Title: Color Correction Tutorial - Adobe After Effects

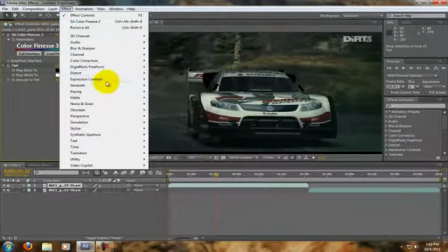16:38 So all in all, just tint it and just maybe add some contrast,
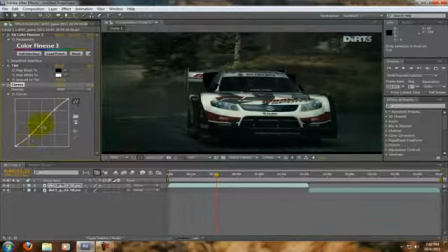16:46 because if there's a lack of color, you may as well make there be a big difference between the two.
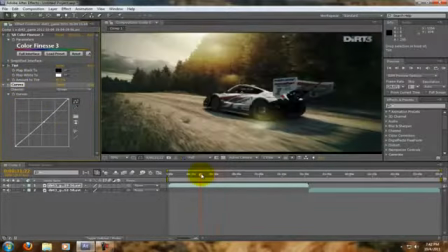16:58 So that's kind of something you'd get. I decided to make it look more shadowy, but as you can see in a scene where the sun is,
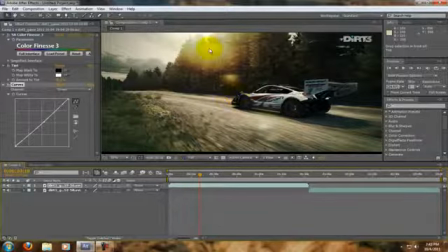17:06 it's desaturated, and at the same time it looks good still, because you don't want it to look flat.
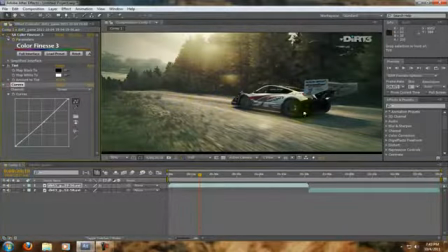17:14 Because if you just tinted it, yeah, it's tinted, but it looks kind of flattish. And then after color finesse, there's more color and more contrast. Than after the curves, there's a really good amount of contrast.
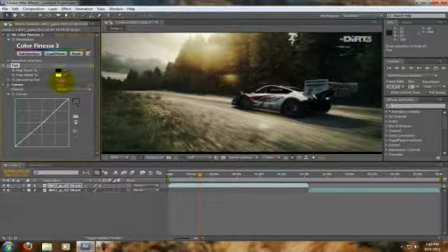17:26 Maybe there's a little too much color. Actually, I can tint it a little more. Yeah, I like color. Okay, so that's kind of the thing you want to stick to here. Regardless of what you pick, desaturated or saturate it some more,
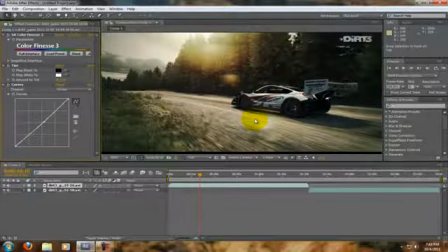17:46 really what you're trying to do is just get your colors to look the way you want it to work pretty much. Tint it if you need to, and then add your contrast, and then sharpen your image if need be. So that's pretty much what you want to follow, is mess with your colors,
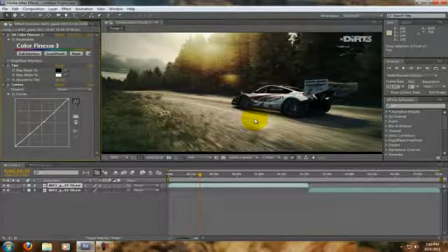18:04 tint or contrast or both, and then image optimization, such as sharpen if you really want to or not.
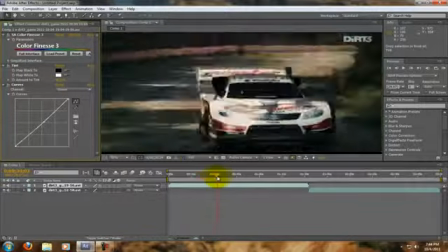18:14 So that's kind of the process that I like to do. I hope this helped.
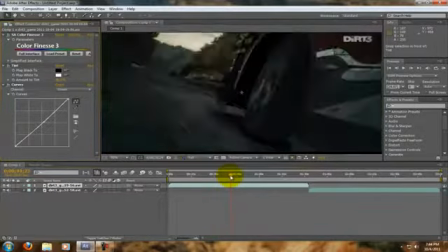18:19 I hope that maybe by following what I'm doing here, you can make some pretty nice looking videos.
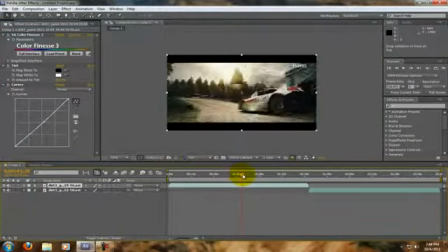18:25 Sometimes if you have like a crappy camera, you can still make it look pretty cool,
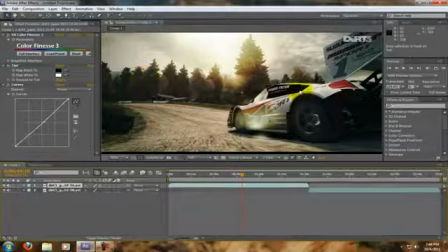18:31 because I mean, this shot right here looks pretty awesome. And then when you bring it back to normal, it doesn't look as good than as when you add all this stuff back onto it. So really, it's all up to you. I'm just showing you how to mess around with it, how I would mess around with it.
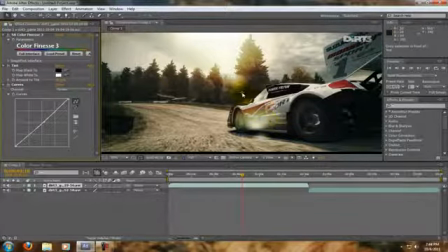18:50 So I hope this helped, and thank you for watching.